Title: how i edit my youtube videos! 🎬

So at this point, I really edit to the music. I let the music lead the way when I'm editing skating and B-roll.
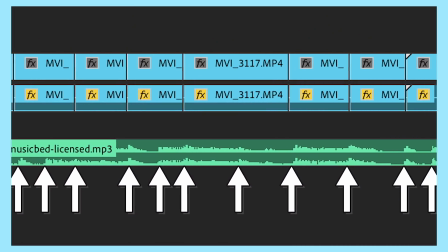[8:21]
The music has beats, and if you just listen, you'll notice these points. You can also see them in the audio waveform in Premiere where there are peaks. Those are the points where I will cut a clip. I'll try to time my skateboard landing to the beat.
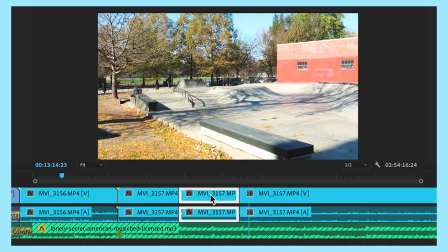[8:34]
When I do B-roll, I definitely do this, try to match it to the beat of the music.
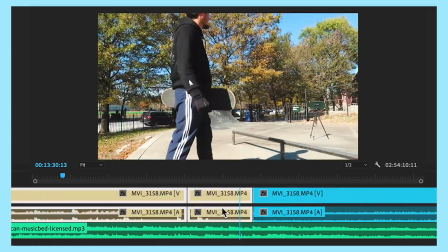[8:38]
It just makes the visuals line up with the music and makes such a pleasant viewing experience. And I will edit to the music through the whole skateboarding portion of the video.
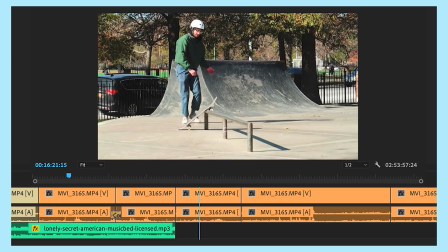[8:53]
I definitely try to limit the amount of run up and roll away. Again, this is about keeping the video engaging. Nobody wants to see me rolling away from a trick for 5 whole seconds. There's just no reason.
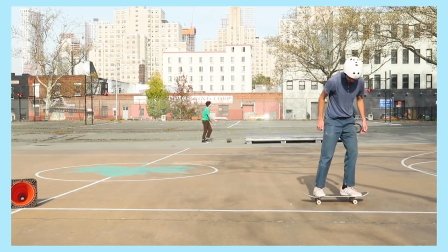[9:04]
I definitely try to keep it quick, keep it jumpy. Like I said in the rough cut, if I really battled a trick, I already have that time lapse ready.
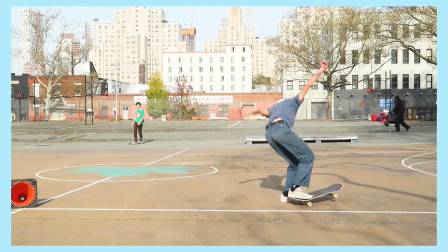[9:11]
And then show like 3 to 10 at most attempts, kind of showing the progression of the trick, and then I'll show the land, and then maybe show it again in slow motion.
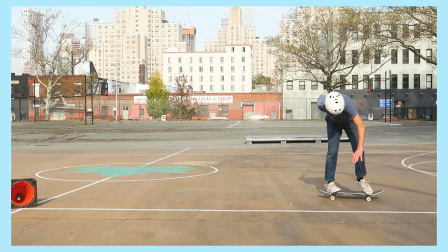[9:20]
I definitely don't overdo it with the slow motion as well, only those tricks that I'm really proud of. And like I said earlier, a lot of the times my tripod captures some interesting conversation in the background, but it's way too quiet to hear on your own.
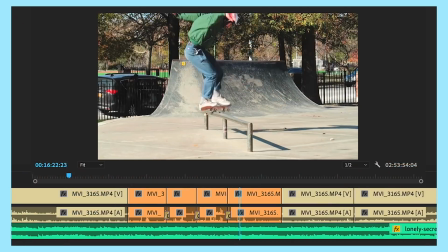[9:32]
So in this case, I will use that subtitle font.
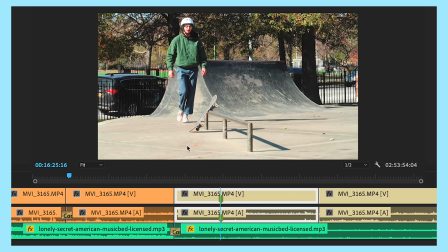[9:35]
Just type out the words, bring the audio down to -20 dB, definitely crossfade between the audio so it's a smooth transition.
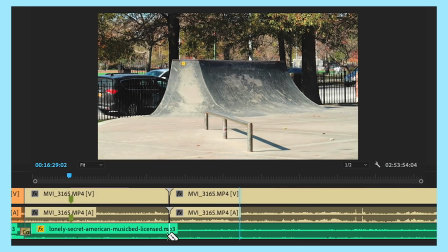[9:43]
I'll let the talking happen, then I'll bring the audio back up and the skating will continue. Usually during the skate portions is where something random and funny might pop into my brain that I'll edit into the video.
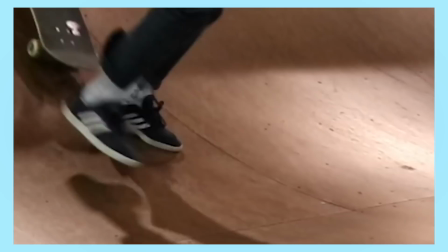I guess I would call this like a meme. I never force this. It just when it literally will pop in my brain and I'll just do it. Something that I think is really, really important for my videos is I go through every single clip and I add motion.
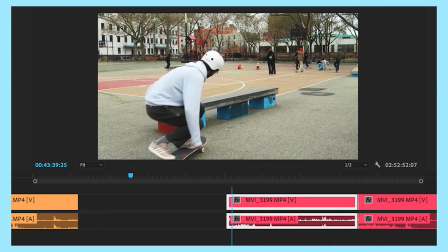[10:13]
This takes a lot of time, but I really do think it's worth it. It's just not natural to watch a static skateboarding clip, in my opinion.
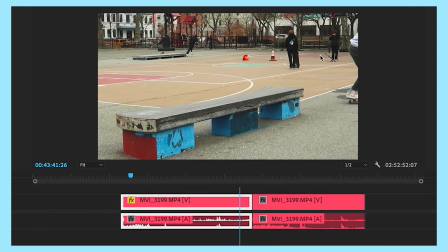[10:21]
It's not as engaging as it would be if the frame was moving with the skateboard. This can be literally tracking the motion of my body through each individual clip, or sometimes what I'll do is if I'm seshing one obstacle, take the whole group of clips, make a nested clip,
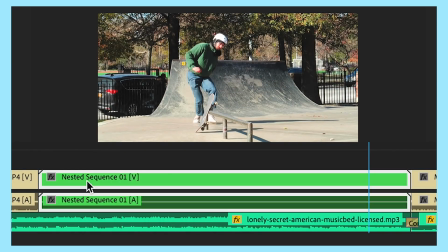[10:35]
which means essentially turn them into one clip, and then slowly zoom in that nested clip.
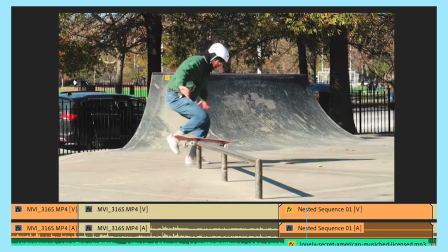[10:40]
That creates a cool effect where I'm hitting the ledge over and over again and the whole thing is slowly zooming in. And a huge time saver when I'm going through this process is the ability to copy and paste effects in Premiere Pro.
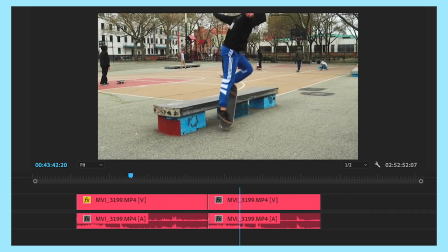[10:53]
So say I'm creating motion on a ledge trick where I'm going this way. If the next ledge trick is the same direction, I don't have to go through and keyframe it again.
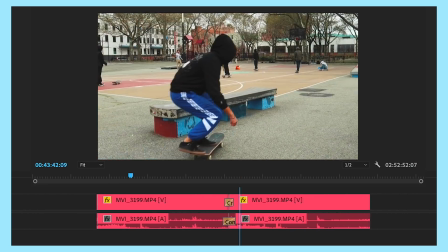[11:01]
I can just copy and paste the motion I did on the first clip. I hope that makes sense. This applies to all sorts of things too. Any multiple clips where I am going to apply the same effect, I'm not going to manually type out the effect attributes each time. I'm just going to do it once and then copy and paste the effects. So at this point, I think it's time for a little vibe check. I think it's really important to take real breaks. Save your project, quit Premiere, eat lunch, don't even think about the video. That will kind of re-energize you to work harder when you're done with your break. I really try to edit when it's raining because that's such cozy work vibes. If I do have to edit on a beautiful day, I will allow myself to skate for an hour or two, because if I don't let myself skate, I'm just going to be miserable. Speaking of breaks, before we get through the thick of editing this video, let's talk about our sponsor, Skillshare. So I feel like when you have something you want to accomplish, it can often just be so daunting that you have no idea how to get started. And I think that's a shame, because my philosophy on learning anything, whether it's a skateboarding trick, becoming a YouTube creator, learning how to design, learning how to code, anything, I think the most important thing you can do is take step one. And I believe that Skillshare can be your step one for a lot of things.
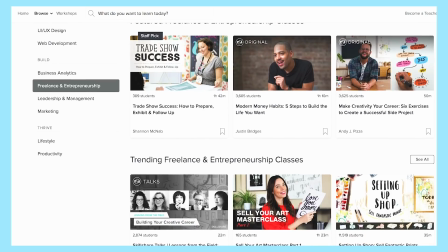[12:11]
Skillshare is an online learning community with thousands of classes covering dozens of creative and entrepreneurial skills.